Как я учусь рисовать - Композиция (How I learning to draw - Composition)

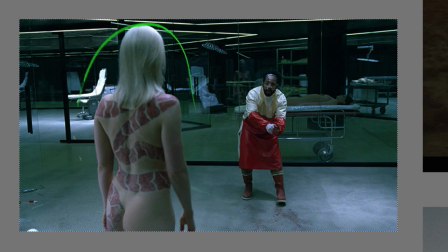[51:15]
Он получит по заслугам. А это восставшая машина, которая сейчас пойдет делать добро.
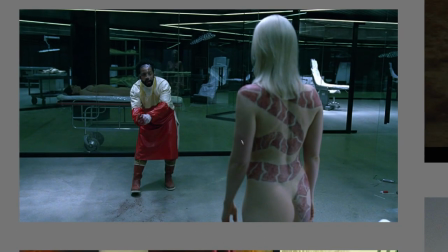[51:20]
Но это вот так вот я увидел. Почему я это так увидел? Как вообще расположены персонажи? Уменьшение визуальное. Увеличение визуальное. В данном контексте, если я буду рисовать, например, какую-то иллюстрацию, показывающую такое противостояние, то я здесь ему дам какой-нибудь меч,
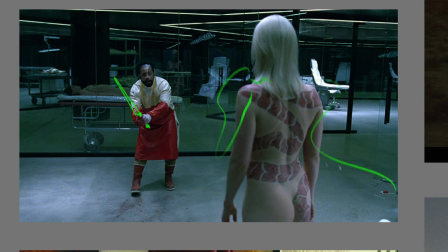[51:40]
здесь какие-нибудь доспехи злодейские, черный плащ развивается, какой-нибудь шлем. И я четко буду понимать, что ага, вот он, злодей, пришел за главным героем.
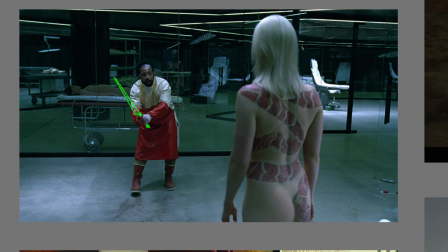[51:53]
Даже сюда ему какой-нибудь меч суну. И вот эту сцену, например, полностью уберу, вот эти вот направляющие какие-то левые, ненужные. Я здесь какой-нибудь лес поставлю или забор, может быть, даже подчеркну направление к этому герою, окружу я вот таким вот образом.
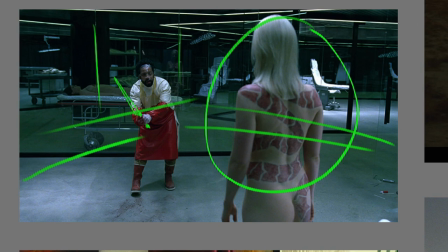[52:11]
Здесь будет восприниматься как препятствие, здесь герой, а нам нужно двигаться дальше. И это препятствие будет пригождать нам путь, и нам придется с этим что-то делать, как-то воевать.
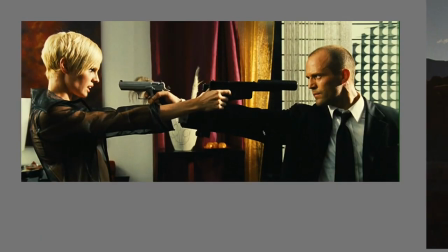[52:25]
Вот еще очень интересная ситуация. Кадр именно такой, какой был в фильме. Мы знаем, что это, естественно, положительный герой, это отрицательный герой, но как я понимаю, что это отрицательный герой? В кадре есть вот такая рамка.
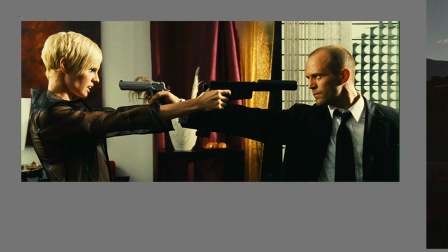[52:44]
Давайте я попробую вот так вот сделать. Что я вижу?
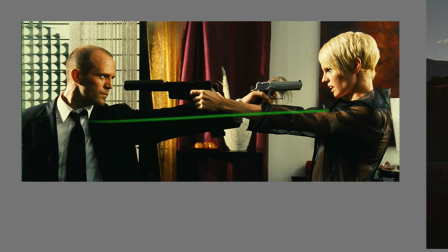[52:50]
Я вижу естественное восприятие того, что вот герой, он идет прямо вперед. А этот персонаж пригождает этому герою путь. Но если я верну вот так, как было,
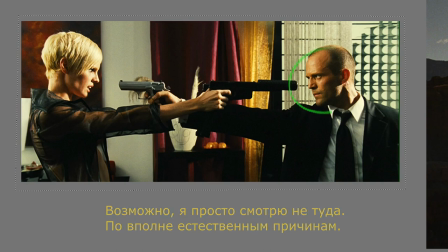[53:05]
то почему я воспринимаю этого персонажа как героя, а этого как негативного персонажа? Ну, во-первых, я буду воспринимать по объектам, находящимся в центре.
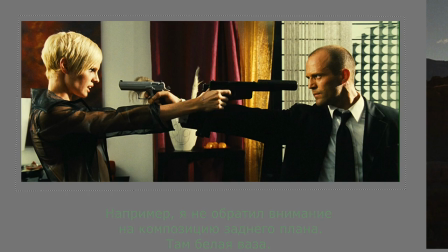[53:19]
Этот объект черный. Черный воспринимается как либо угроза, если вокруг цвета есть какие-то, либо еще что-то. Грозовые облака в основном содержат такой темный оттенок. здесь светлый объект темный объект светлый объект какие
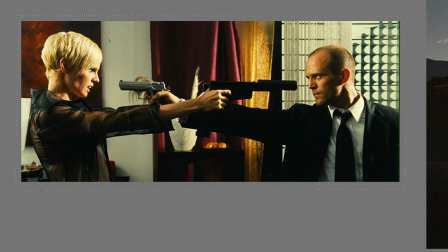[53:35]
мужчина женщина ok здесь рамка который подчеркивает голову если допустим
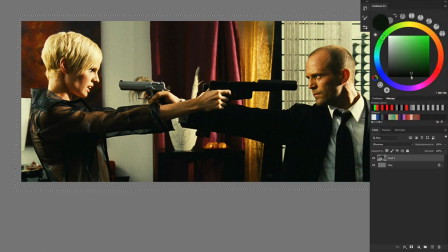[53:45]
все закражу черным вот здесь вот допустим вот так вот
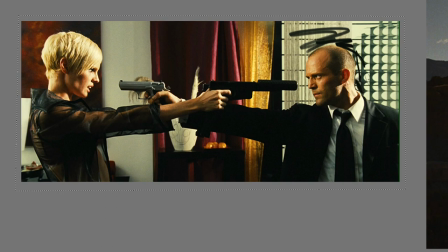[53:51]
ощущения будут совершенно другими я уже воспринимаю и вот закрашивала так вот
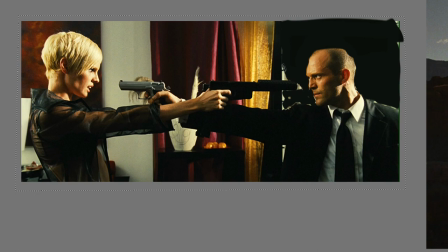[53:59]
как негативного персонажа а если здесь я продолжу вот этот цвет я уже больше буду сопереживать этому персонажу и
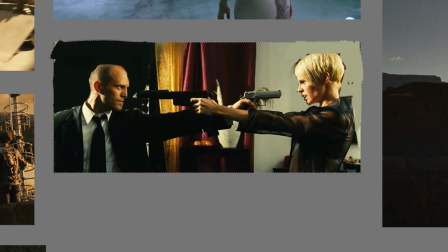[54:10]
уже иначе воспринимаю и теперь фликну по горизонтали я уже вижу что это злодей А это герой Разница какая Весьма ощутимая Это как раз так из-за контраста светлого и темных пятен
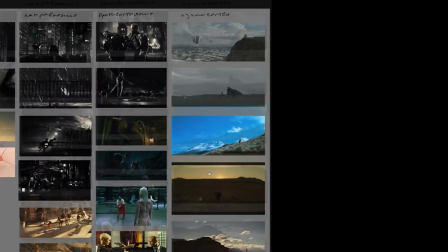[54:28]
Такая вот ситуация Ну и последний столбик Одиночество Мне он нравится,
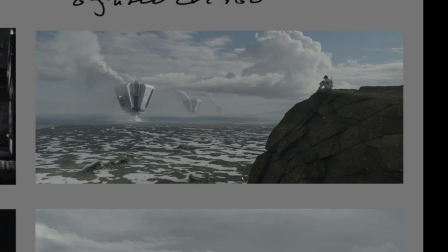[54:35]
потому что он достаточно простой Все это композиционное решение Очень простое Я очень быстро замечаю фигуру Очень быстро воспринимаю вот эти объекты Тем более,
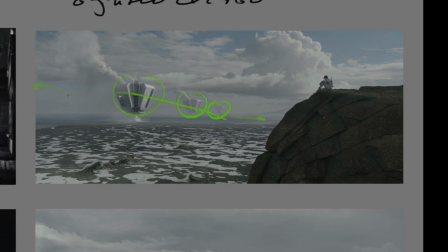[54:48]
что я вижу, что они как ритм Скорее всего, где-то там продолжаются И где-то тут продолжаются Я вижу такое радиальное направление Да, которое вот где-то вот Как будто вот так вот оно идет все
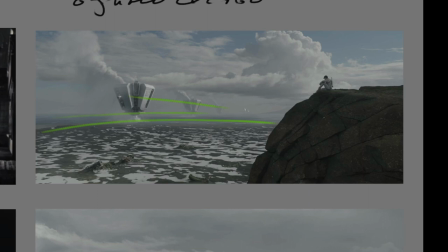[55:01]
Радиально, да Вижу направляющие Которые подчеркивают движение сюда Вижу этот объект Объект смотрит сюда Он в такой позе достаточно закрытый Я чувствую одиночество Здесь огромное пространство,
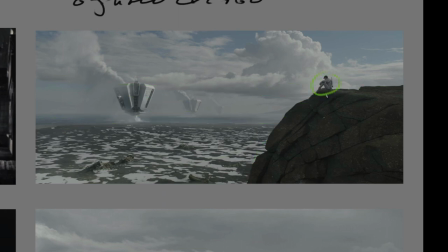[55:19]
пустое Я вяжу эти объекты И вот этот персонаж сидит и смотрит туда Очень простое на самом деле решение,
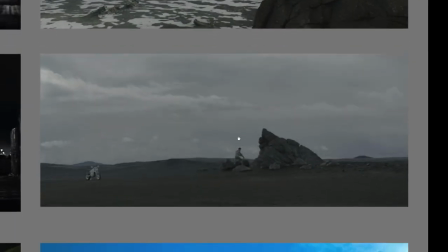[55:28]
очень простой кадр Та же ситуация здесь,
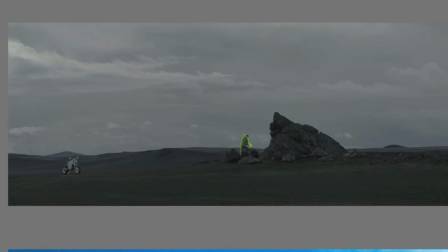[55:31]
об одиночестве Но в то же время движение задает какой-то контекст Дает нам понять, что вот он сейчас куда-то сюда пойдет Причем вот он мотоцикл Этот и этот объект достаточно контрастны Он выделяется здесь, потому что здесь горизонт Этот объект выделяется,
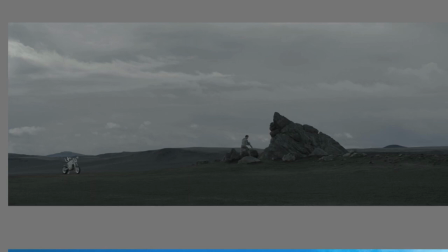[55:49]
потому что он белый На достаточно темном фоне Если я вокруг изменю фон И добавлю, допустим, какой-то Ну, просто вот закрашу Врезает только мотоцикл А ощущения уже изменяются
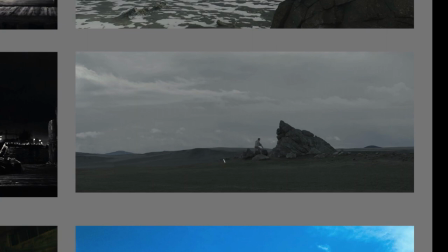[56:05]
Я уже предполагаю, что этот персонаж Он шел всю дорогу вот так Я верну мотоцикл И я пойму, что он приехал на мотоцикле сюда Гора создает ощущение препятствия
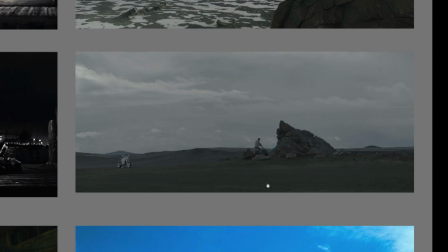[56:21]
И он это препятствие сейчас должен преодолеть Вот такая вот история А
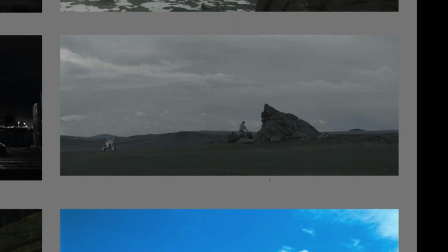[56:27]
если я отразю по горизонтали вот этот объект То есть в данном случае я вижу, что человек движется к горе Здесь он
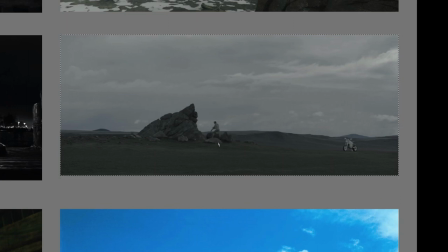[56:41]
возвращается к горе Чтобы затем сесть на мотоцикл и уехать туда,
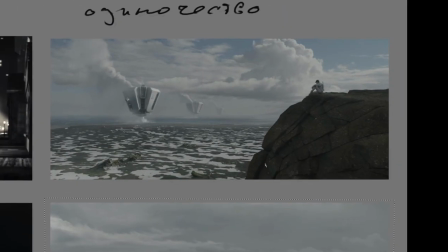[56:46]
куда он, собственно говоря, собирался Здесь ситуация Чувак смотрит на свое прошлое Ну или один из его видов Ну то есть осматривает и пойдет дальше То есть его направление будет вот такое
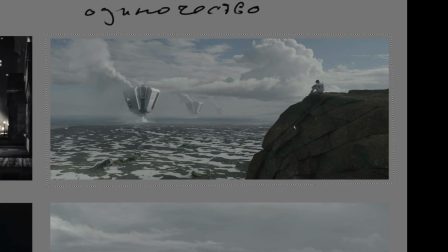[57:03]
Я это понимаю Потому что тут достаточно открытое пространство Если я отразю по горизонтали То мне будет представляться,
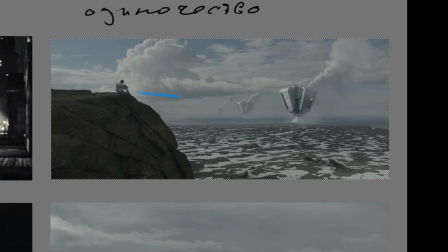[57:12]
что Его дальнейший путь будет вот сюда
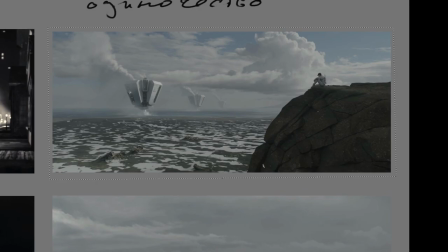[57:14]
Потому что такое восприятие у меня И у большинства в принципе Мы когда книжки читаем
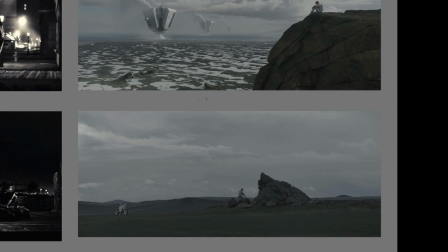[57:23]
Мы читаем от первой страницы до последней Но чтение наше именно вот такое
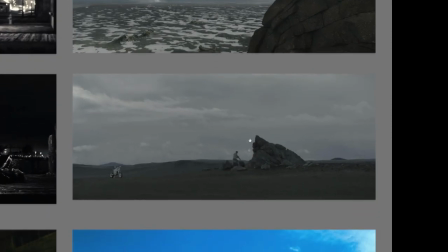[57:30]
Ну вот потому что слева направо Ну и в целом
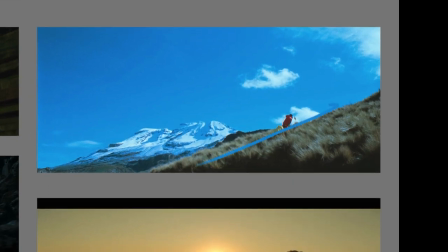[57:34]
Здесь ситуация Герой движется вот вперед Вот центр, от центра далеко достаточно находится объект, который создает динамику, динамику подъема, что они не на самом начале пути,
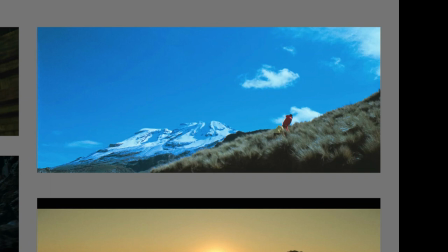[57:51]
а где-нибудь, может, посередине, что они двигаются, двигаются вот сюда. Если я отражу эту картинку по горизонтали,
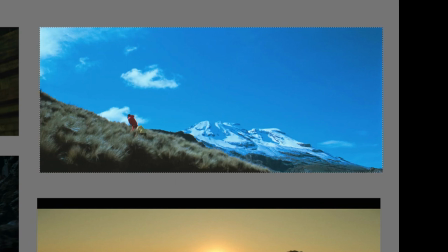[58:00]
я буду воспринимать, что они двигаются за советом, потом они пойдут вот сюда.
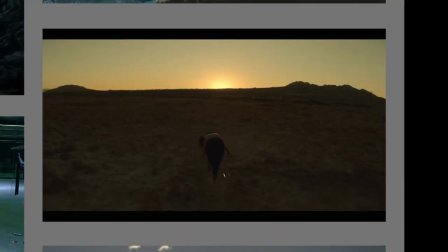[58:06]
Здесь очень интересное решение Завышенный горизонт И движение вот так Одинокая лошадь, на ней человек И объект движется вот так туда
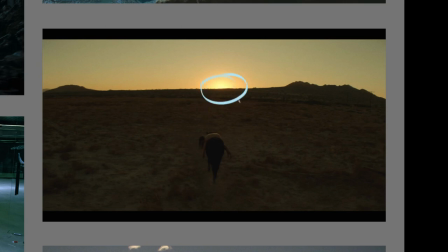[58:22]
Солнце является сигнальной точкой И вот этот объект является сигнальной точкой, акцентом И их связывает вот такое направление Мы видим не перед лошади Не лицо человека Если бы человек шел нам навстречу Он,
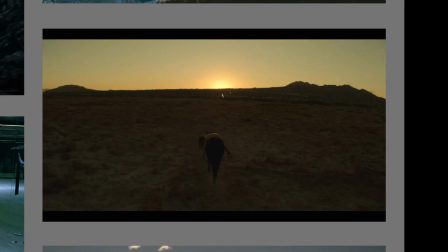[58:40]
во-первых, был бы крупнее А во-вторых, мы бы все равно каким-то образом Подчеркнули бы этот путь И причем не важно С какой стороны мы на это будем смотреть Если я отражу Эту картинку по горизонтали Ощущение не изменится Вообще никак Мы все равно будем видеть это направление Если я, например,
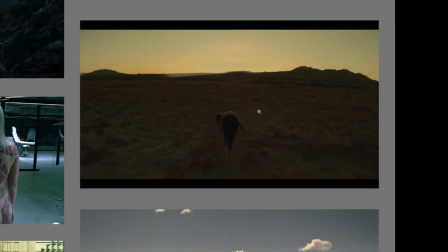[59:00]
вот так вот закрашу То исчезает путь Исчезает направление Мне нужно будет дорожку проложить какую-то.